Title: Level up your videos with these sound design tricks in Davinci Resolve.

What's up guys, Joe at Driven Films here, and today I'm back with the third and final episode of the Cadillac CTS-V breakdown. This is a part of my How to Film Cars Like a Pro series, so if you've missed them, go back and watch the editing breakdown as well as the color grading breakdown for the CTS-V promo. Now, we're going to be doing all the sound design within DaVinci Resolve using the Fairlight panel.
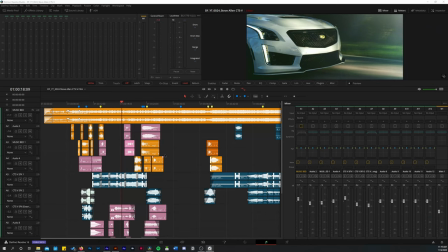[0:22]
So let's jump into Resolve and break down the sound design. All right, guys, now we're here in DaVinci Resolve again, and this time I'm on the Fairlight panel, and for those of you who don't know, the Fairlight panel is where you'll be doing all of your audio work,
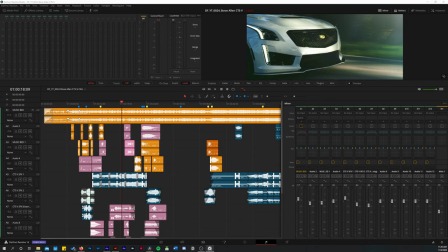[0:34]
all of your mixing, all of your sound design, any of this sort of stuff, and I'm going to jump right into it without going too in-depth into Fairlight itself.
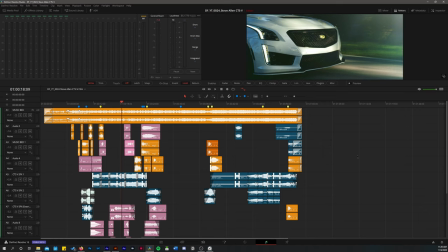[0:42]
I'm going to turn off the mixer here just so I can get a little bit more timeline, and I'm going to do this very briefly, guys.
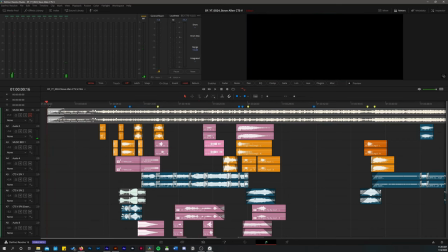[0:48]
It's not going to be too crazy. It's not going to be too long of a video. So first, I'm going to play through the video without any music on whatsoever, but I'm going to stop and talk to you guys about things as I get to them.
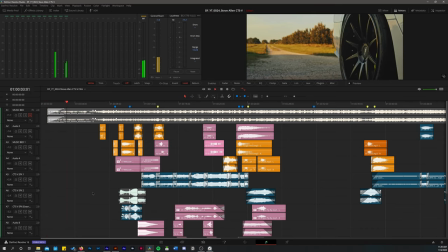[0:57]
So as you see here, Steve's walking to the car,
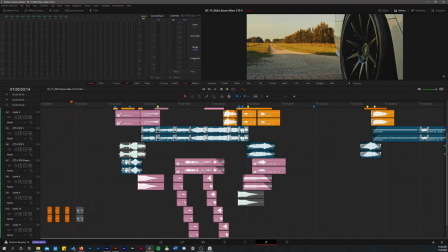[0:59]
and my motivation behind adding these footstep gravelly sound effects is the simple fact that you see here in this shot,
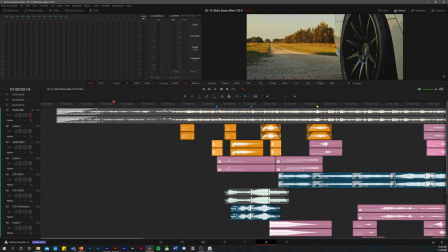[1:07]
it is a dirt road, and some of the dirt and gravel got onto the brick pavers here. So as Steve is approaching the car, I matched it up with his footsteps, and I decided to keep this sound effect right here,
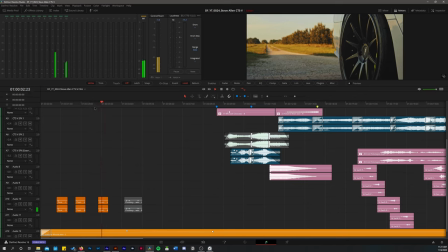[1:18]
even though we weren't on that shot of him walking, just to tie this shot together with the previous one.
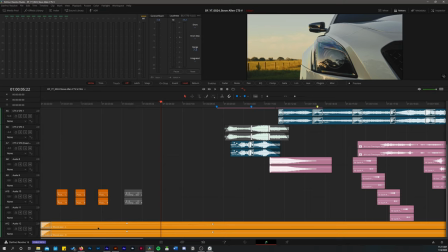[1:23]
Now you'll also hear an atmosphere sound effect of birds and trees and wind.
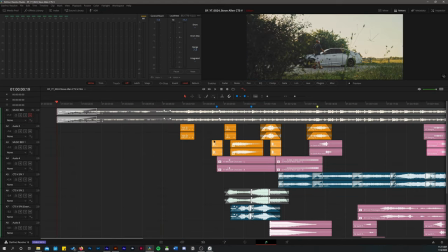[1:29]
And I kept this just as a very subtle atmosphere beneath everything just to just, you know, give it some background noise.
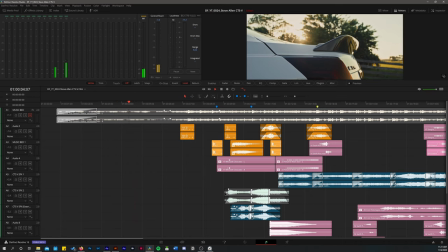[1:37]
You know, this way it's not just like, you know, when there's no sound effects, there's no, you know, it's not too boring.
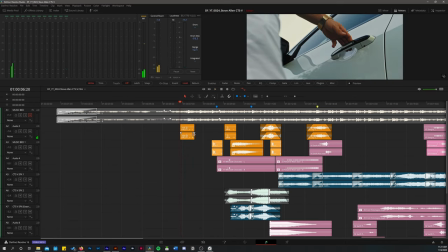[1:43]
So now you'll see here as Steve opens the door, I used a open door sound effect from the Halcyon sound effects pack.
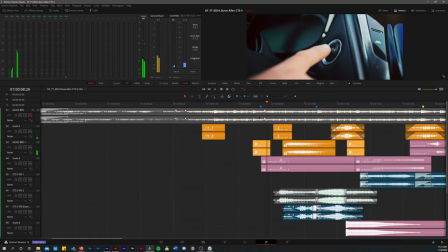[1:52]
And then the same thing for the door close.
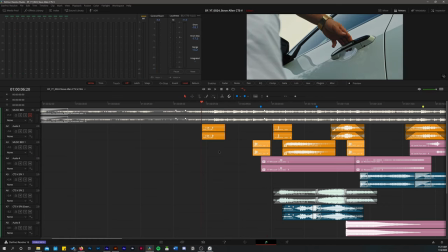[1:55]
Now, one thing to note about sound effects and packs and stuff, you can get all sorts of free sound effects from sites like Soundstripe, Artlist.
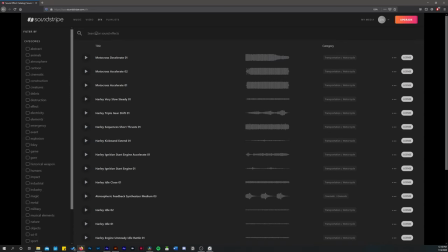[2:03]
I love using Soundstripe.
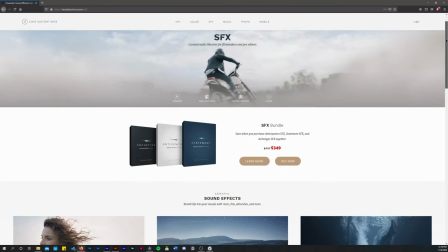[2:05]
It's a great resource for sound effects, but I also will download and purchase sound effects packs like Halcyon's or the Lens Distortion sound effect packs.
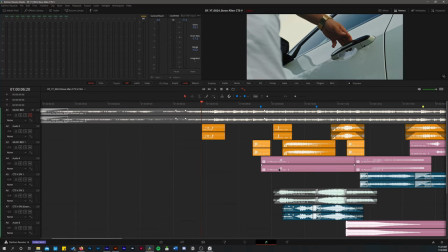[2:14]
These are great resources. And I'm gonna put the links to all these packs in the description below, as well as a link to Soundstripe.
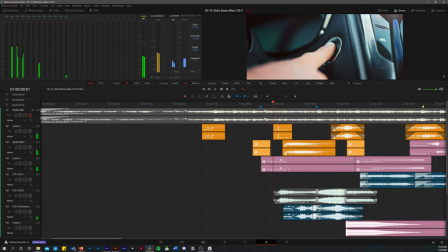[2:20]
So again, you see him opening and closing the door, and then he clicks the button to start it. And now obviously this button doesn't make that clicking sound effect,
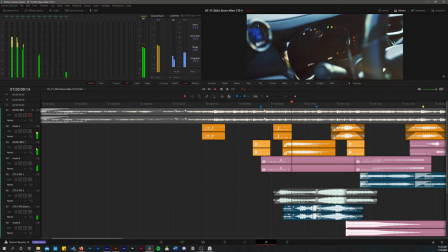[2:29]
but what this sound effect is doing is it's just bringing the viewer into this world and just giving them a sense that they're right there.
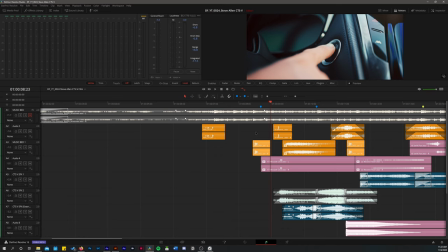[2:37]
They're up close, right? This is a very close-up shot of him clicking the button, starting the car, and then that's it.
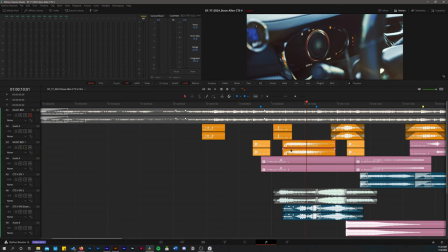[2:44]
Now, this sound effect is pretty unique and cool. It's another one from the Halcyon pack. It's the RPM going up effect.
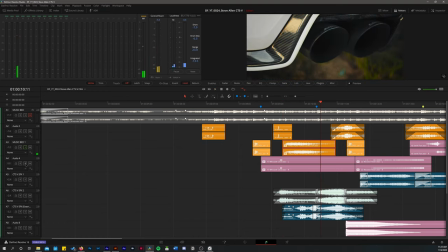[2:50]
And I just soloed it so you could hear. And then I also added a wish click right here from Lens Distortions.
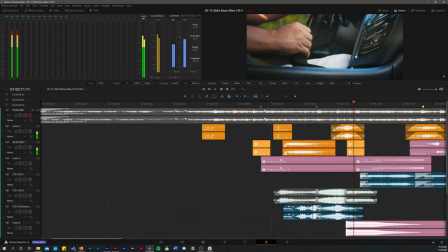[3:00]
And then I added a city time-lapse effect from Lens Distortion as well. Another gear shift effect from the Halcyon pack.
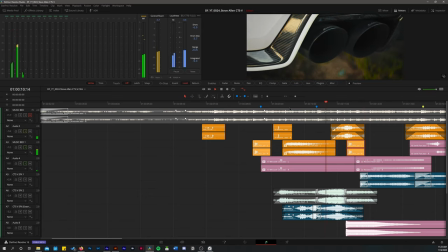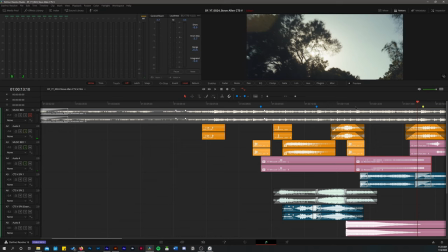[3:14]
And then I used a riser here.
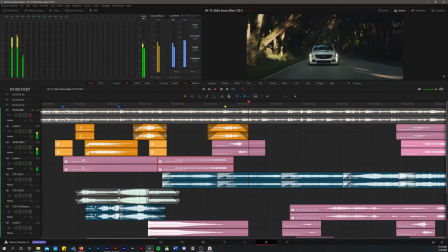[3:20]
Tied in with a few wishes. Again, city time-lapse, swift pan. I feel that that gives the overall sequence, without even adding exhaust sounds,
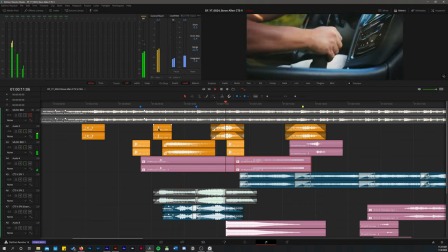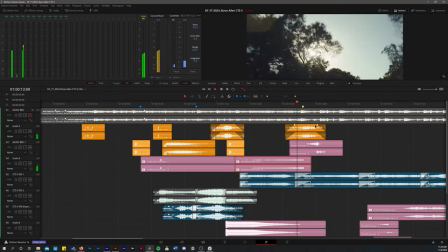[3:34]
makes it pretty exciting. Now this city time-lapse whoosh right here accentuates the gimbal skyfall movement. I think it came out really nice. It just overall gave it a really nice feel.
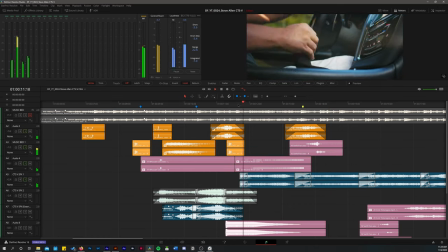[3:45]
And then once you start adding some exhaust sounds into the mix, it ties it all together. So now you see here we added some more sound effects. Exhaust, starting the car, out of the car.
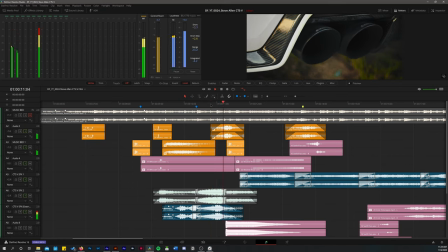[3:59]
rumble the exhaust.
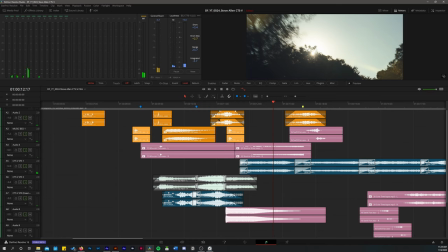[4:03]
You'll also see here I used what's called a bass drop.
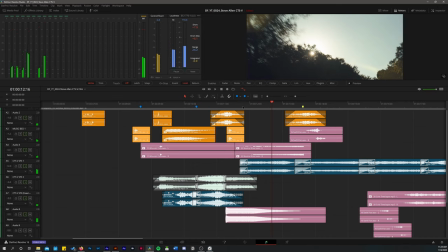[4:08]
And that just kind of made the Death Star feeling. If you guys recall,
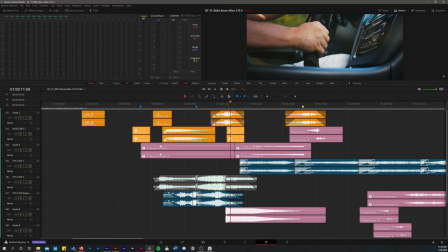[4:12]
if you've ever seen Star Wars where the Imperial Trooper pulls the trigger on the Death Star to launch the weapon and blow up Alderaan.
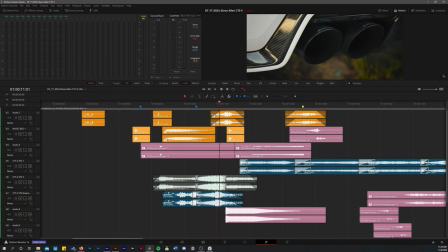[4:21]
Total nerd thing there. If you recall, that shot had that sort of sound effect.
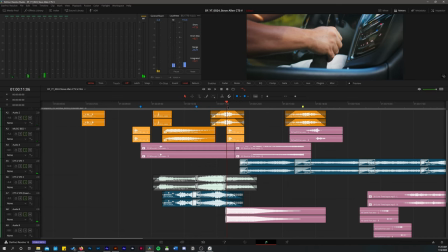[4:29]
So it's just kind of like a little homage to that.
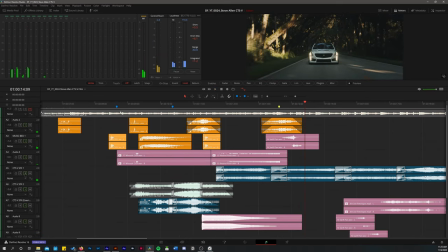[4:35]
Tied in with the whooshes, and I'm going to turn off the Cadillac sound effects here.
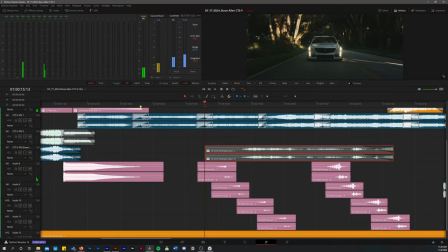[4:40]
Now, this is one of my favorite segments of the entire video. And the reason being is because I feel like this really made me feel like I was with the car as we're passing through. So I wanted to give my viewer the sense that they're with the car right there as they're passing through this, you know,
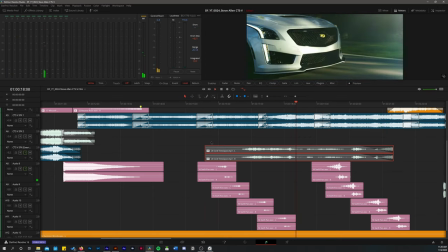[4:56]
tunnel of trees and moving really quickly. So what I did here was, let me turn all these on and solo them.
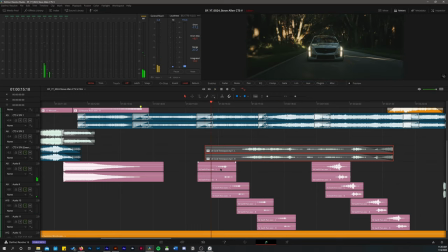[5:03]
I added this Swift Pan effect from Lens Distortions. So as you can see here on the left channel, the sound starts and then it switches to the right channel. So if you're hearing this on headphones, you'll hear in your left channel, you'll hear an effect, then you'll hear it in your right channel. And the reason I used this was I wanted to give the sense of movement, like we're cutting through these trees.
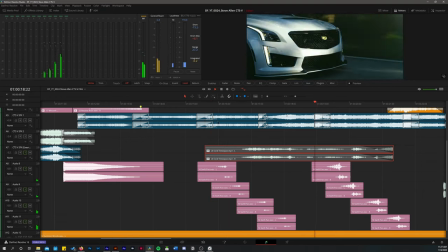Now, it's obviously very overdone by themselves.
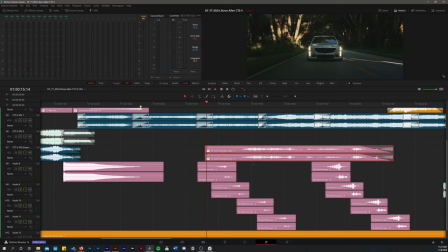[5:32]
But once we start adding in some effects like this cold time lapse, and then we turn on the exhaust sound, it all starts coming together.
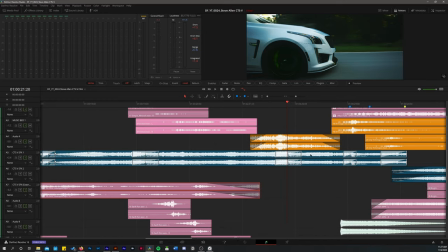[5:51]
So now here, you're going to see I used a drop, city time lapse, and I also used a few whooshes as well.
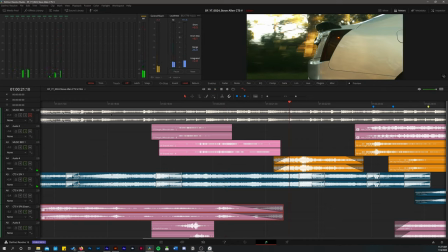[6:00]
And these whooshes are from the sound effects pack from Lens Distortions. and then of course the sound of the exhaust.
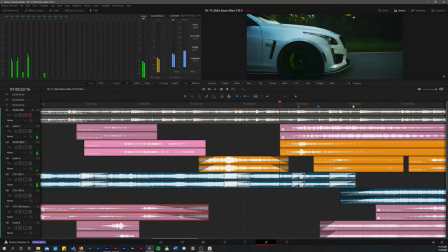[6:10]
Now this sequence is where Steve stabs the gas pedal and I used tough hit from the lens distortion effect and I also
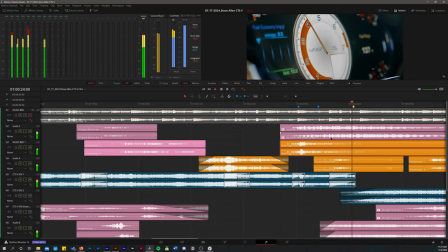[6:18]
used the RPM going up effect that I used earlier and that gives the viewer the sense that things are speeding up.
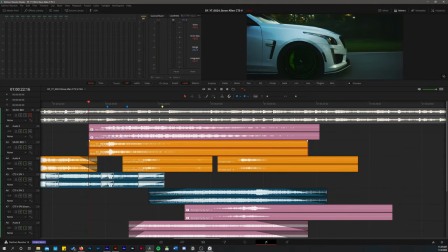[6:30]
So now once you pair all these effects together you've got the RPM effect, you've got a hit here, you've got another time lapse effect a couple wishes a fly-by whoosh the exhaust and then you have the supercharger whine which is recorded separately things start coming together
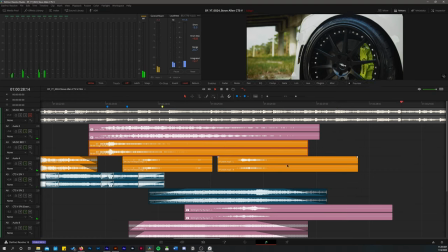[6:48]
and it transitions us nicely into the next sequence now i didn't use any
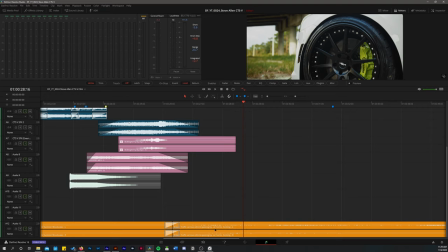[6:53]
sound effects whatsoever besides this additional atmosphere effect and this atmosphere is actually changed from the previous one this is distant
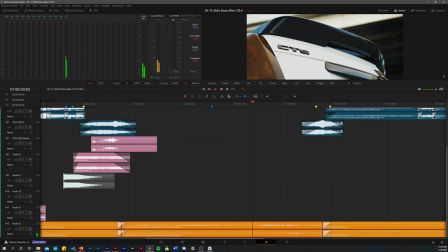[7:02]
traffic so you hear some like vehicles in the background because right now we're underneath an overpass.
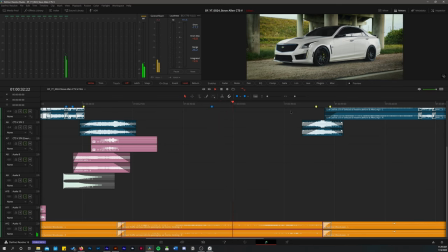[7:08]
You know, we're underneath the interstate highway and I wanted to just have some sort of sounds.
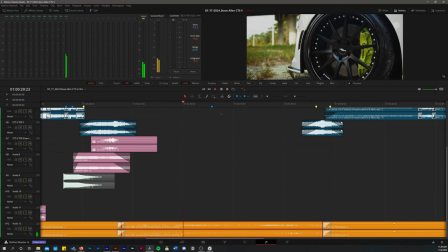[7:13]
I didn't feel that there was anything motivating the use of sound effects here.
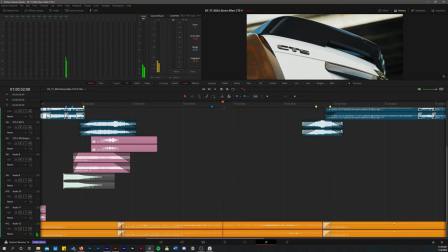[7:18]
So I didn't add anything. I was thinking about using something for this Zolli effect, but it just didn't seem right when I was using it.
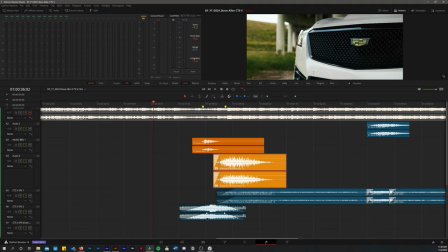[7:24]
So the way I transitioned to the next sequence was by using this sound effect of the car approaching.
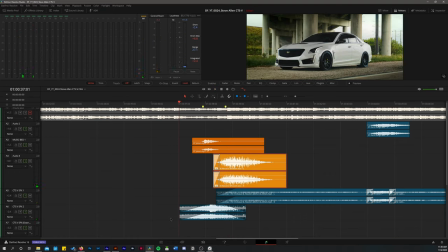[7:30]
And I started this sound effect before we even got to the shot. And the reason for that is, is that I wanted to give the audience an audible cue that something's about to go down.
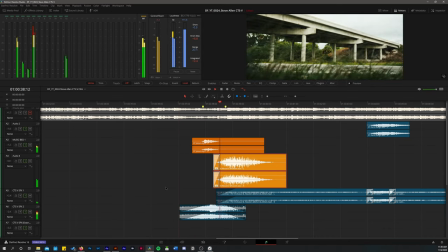[7:38]
So as you can see here, the car flies by, and then we drop into the next scene.
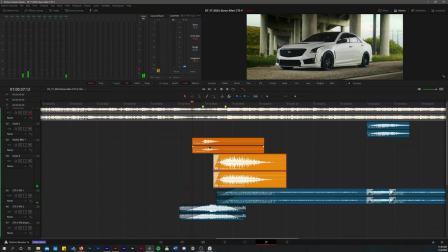[7:45]
And the way I pulled this off was with another whoosh, another whoosh right here for the drop right there, as well as the fly-by sound. And you'll also see here that I faded in a lot of my sound effects. I added simple fades like this.
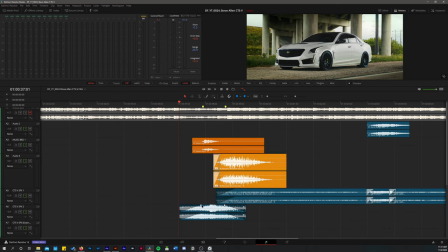[8:00]
And you could also add simple crossfades. and if someone knows the difference between using this and that please let me know I'd love to um find that out but overall I think that that starts tying things together move on to the next scene